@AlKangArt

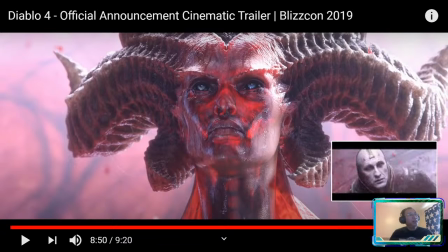3231s
She doesn't, first of all, when we cut to her, she's not even looking at the priest, right? Not even looking at the priest. Doesn't care, right?
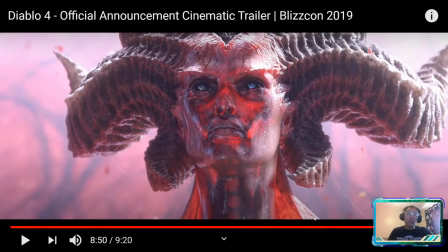3241s
So that's a testament to just where she's looking speaks volumes about her character, right? Everything is beneath her.
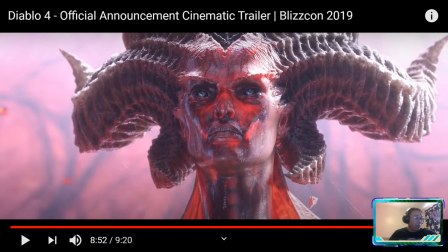3253s
Did you see the dart of the pupil? It went 3 different levels. Remember, you're rotating the eye and keyframing it, right? So that's deliberate, right?
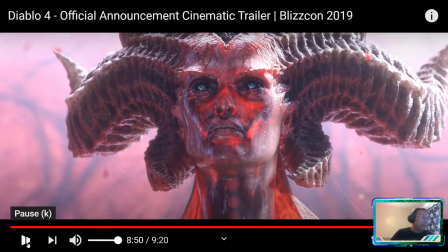3265s
Now, you guys might not know this,
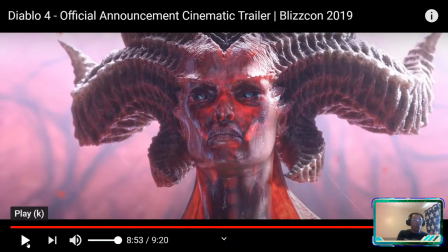3271s
but your pupils dart like that when you're rapidly absorbing data and making formulations, right? So she's looking at everything, taking everything in, analyzing it. And we feel that in her character. We feel that she's just looking coldly at everything and evaluating it, right?
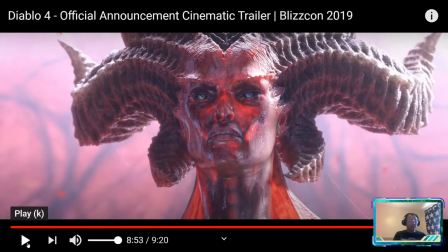3291s
Do you guys get a different take on her performance here? I can say, yeah, she's evaluating her surroundings. But some of you out there might have a different interpretation of the performance.
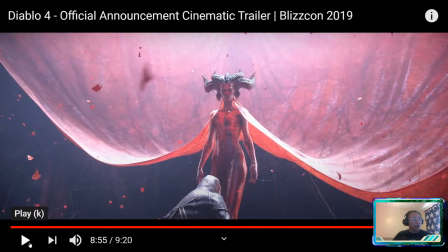3308s
For me, it's a very cold and calculating series of facial animations, right?
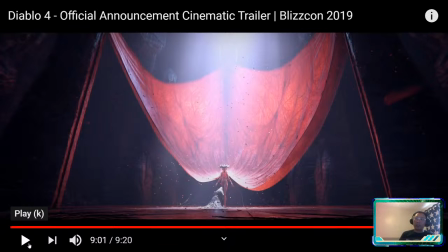3320s
And then, of course, we have that amazing, amazing closing shot where the membranous blood material forms her cape. That's just phenomenal. And that's just pure design heaven.
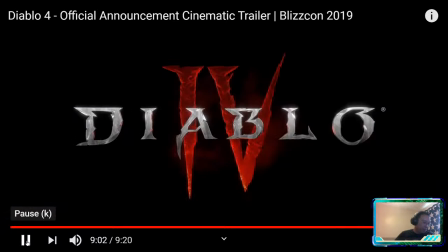3335s
Brilliantly, brilliantly done. Okay, that's that.
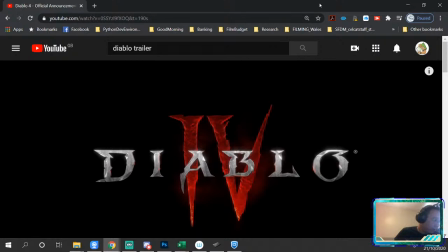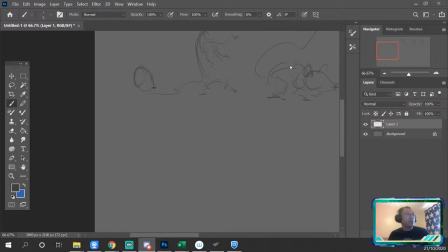3346s
Okay, any questions or comments or thoughts on that?
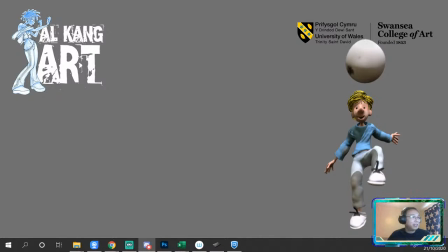3355s
You guys all good with that? Just checking real quick to see.
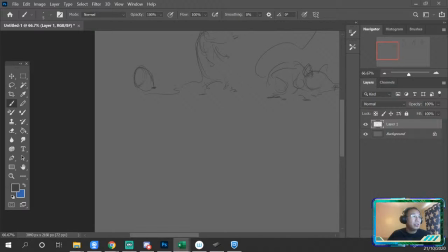3361s
I've got you guys until 12. Right. Okay, cool. Okay, cool. So we're leaving that behind. Now, the last thing I'm going to talk about, I might as well take these off, actually.
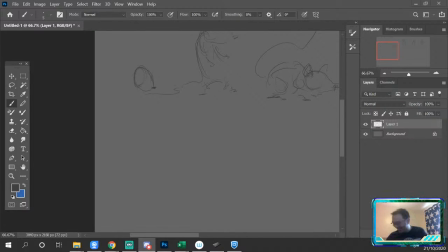3378s
You guys aren't even talking to me. You're just texting back and forth, so it's all good. Yes, a lot more work goes into it than you initially thought. This is why I find this hugely valuable. I'll only do it this one time, unless a really cool trailer kind of comes out.
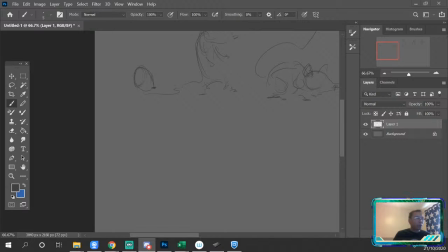3393s
But I just wanted to show you where I'm taking you guys in terms of craftsmanship, in terms of attention to detail, in terms of understanding how you're going to build your final images, right?
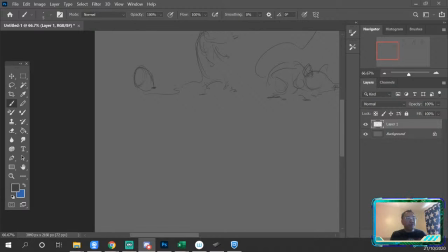3407s
So there's a reason why I gave you this idea of a bunch of thieves accidentally awaken a demon who kills them, right? And it's not that I wanted to put you in competition with the Diablo trailer. That's not what I wanted to do.
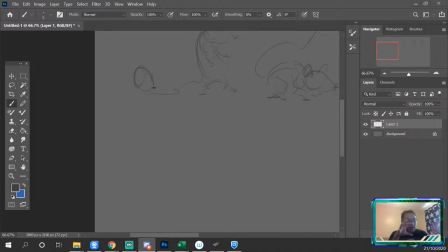3422s
What I wanted to do is have you guys go and do your initial creative thinking about it, but then understanding there's a level of deepness that we need to take the idea to sort of bring it to not bring it to life, because you've already brought your ideas to life.
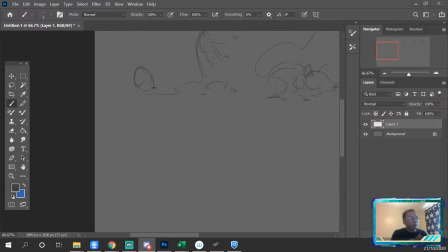3439s
Just bring it, amplify the drama, right? Amplify the drama and just make it incredibly powerful, right? I want to take your 22 caliber shot in terms of your creativity and turn it into an RPG, right?
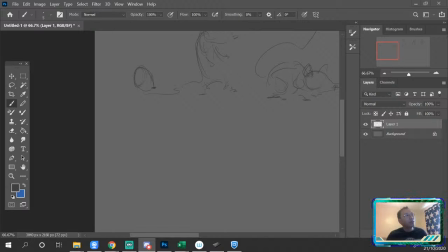3454s
So every visual that you do, every story idea that you come up with, we're just going to find ways of intensifying it, right? And making it that much more powerful. So I'm hoping that, inside that trailer, I closed it, but it was like, what, 9-minute trailer or 5-minute trailer, something like that.